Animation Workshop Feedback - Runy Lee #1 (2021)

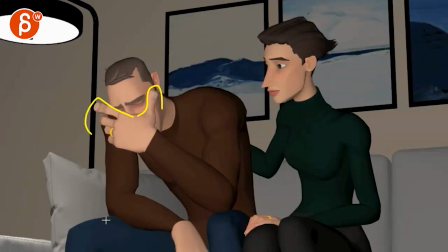3:33 One thing you can also play with is potentially, this is going to break things, but you also mentioned the email that you're okay with letting go of keys but there could be something where you could
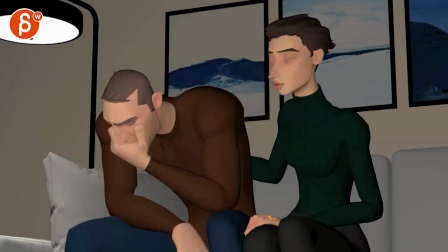3:43 have the knees closer together he's more closed off and as it as it continues even with like
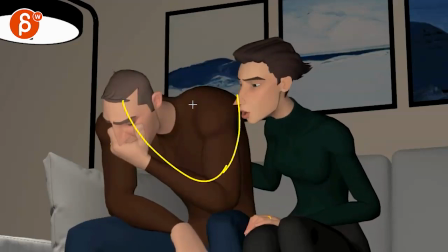3:49 some changes especially doing this this is a slight there's a big change in there in terms of posture and all the movements
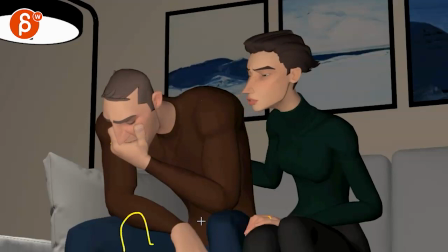3:58 and it could be interesting that during that time imagine these are a bit closer together he
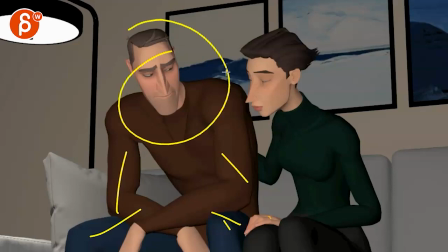4:03 opens them up so like he just visually opens himself up to to her feedback and then when he goes back down it's almost like i don't know like he's like oh yeah what i
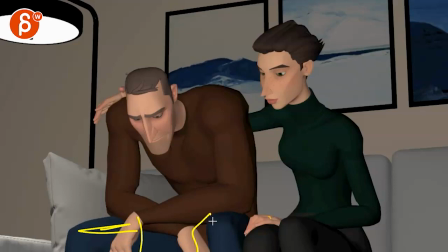4:16 don't know about this and then his knees go back closer together i mean you might avoid like massive in and out in and out but that's potentially something you can play with and then
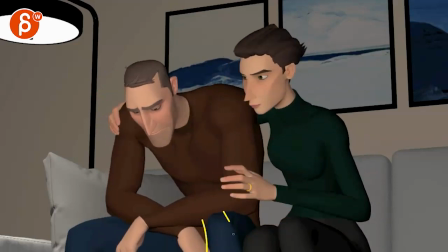4:25 when she does that that push over here then that knee comes closer to her this knee will go out a little bit
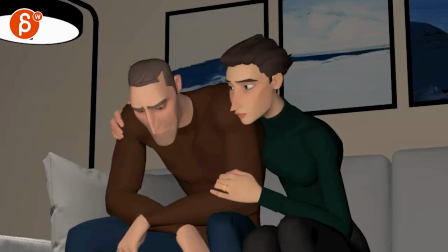4:37 you have that that could be one way
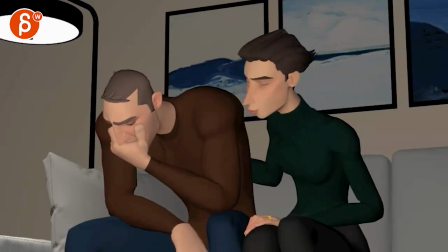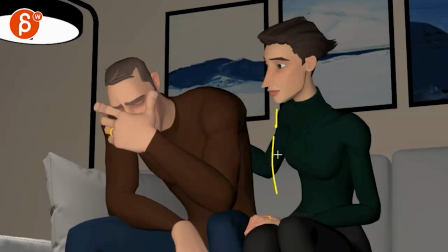4:47 you could even experiment with having her arm down like lower it could already be behind him but it could be there and then when she does that that's when she brings it up although i do like this she's
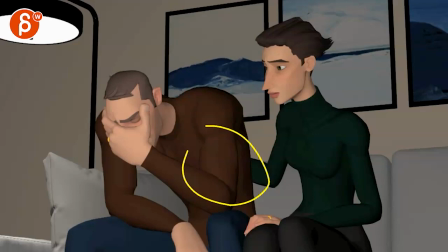5:03 already comforting him again i'm just throwing out different versions like to me there's nothing
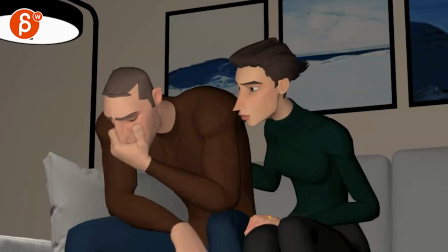5:07 massively wrong with this it really kind of depends how far you want to go and how how
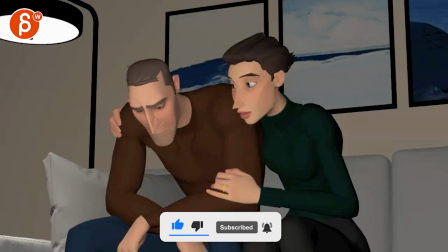5:14 big you are uh in favor of changes i mean you mentioned that you're okay with all kind of changes but
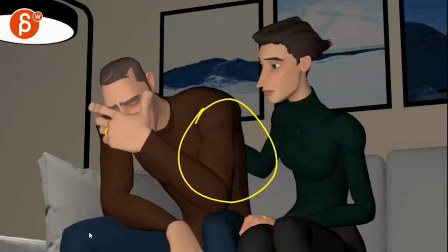5:21 like are you open to things where are they or is he seated but she is not she
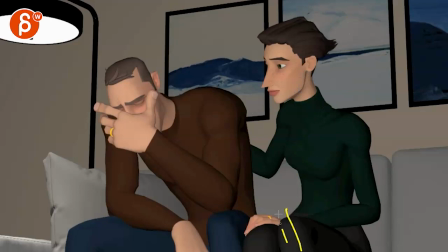5:28 just finishes where you know she's just like that just about to sit down arm down and then sits down into this like maybe they were you know maybe she was observing standing and she realizes oh
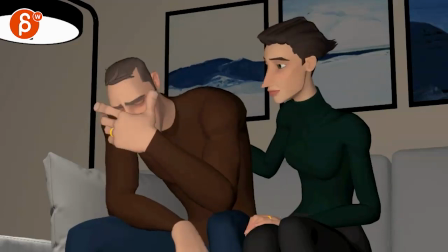5:47 he's he's about to break down and that's during this moment and then she sits down so you have that that sob then she finishes the sitting
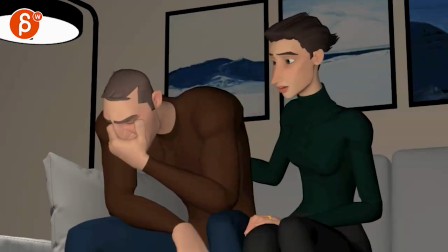5:55 i know and that could almost lead into this like she finishes her sitting while she starts that line and that's where she ends up and that's why
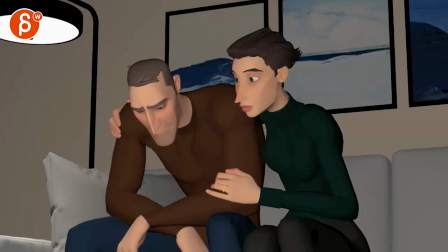6:04 he has that big look of hey you sat next to me and then she does that I mean that could be interesting too you
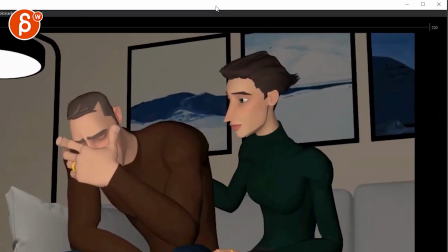6:13 can almost experiment with a slight like camera adjustment where she sits down and the camera kind of follows a little bit again I mean there are many many ways
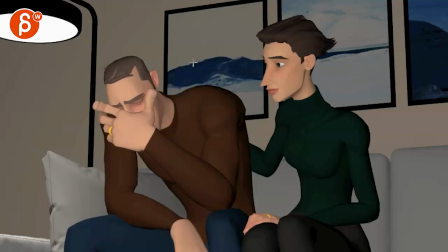6:20 to make it different and that's the thing it's not like like you have to do that right these are just suggestions that make it different that's kind of my my current thought on this i know you're strong but
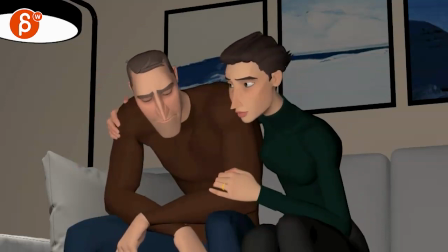6:40 accepting help is its own kind of strength because i think after that her energy not being too high works with her tone of voice accepting help is its own kind of strength and
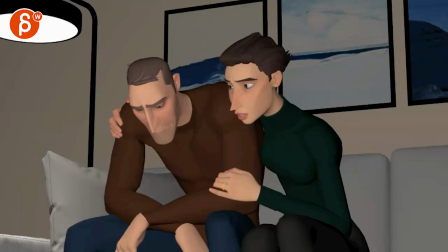6:59 you can experiment with the end here where instead of her just smiling she could as he looks up again get herself closer just kind of
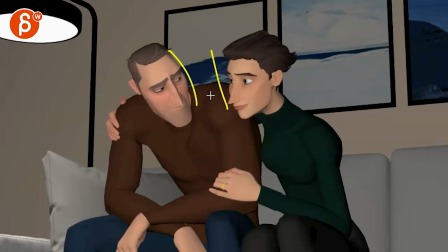7:13 bridging that gap a bit more and then so that they end up you know maybe this close but i'm gonna leave it at that i feel like so let me know what you think about this
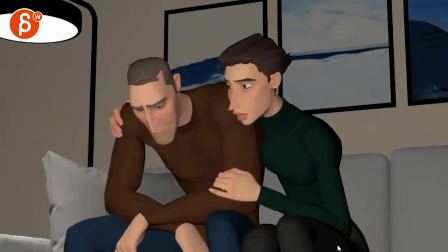7:22 because i'm not really concerned about your animation skills there's a lot of cool stuff for it there's a nice you know the
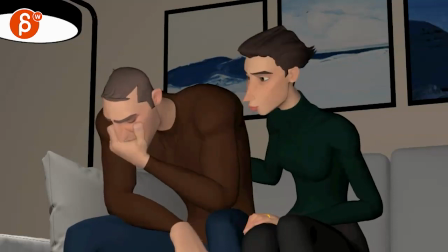7:28 nice poses there nice hand poses the facial stuff is already there like this there's nothing where i go like oh okay okay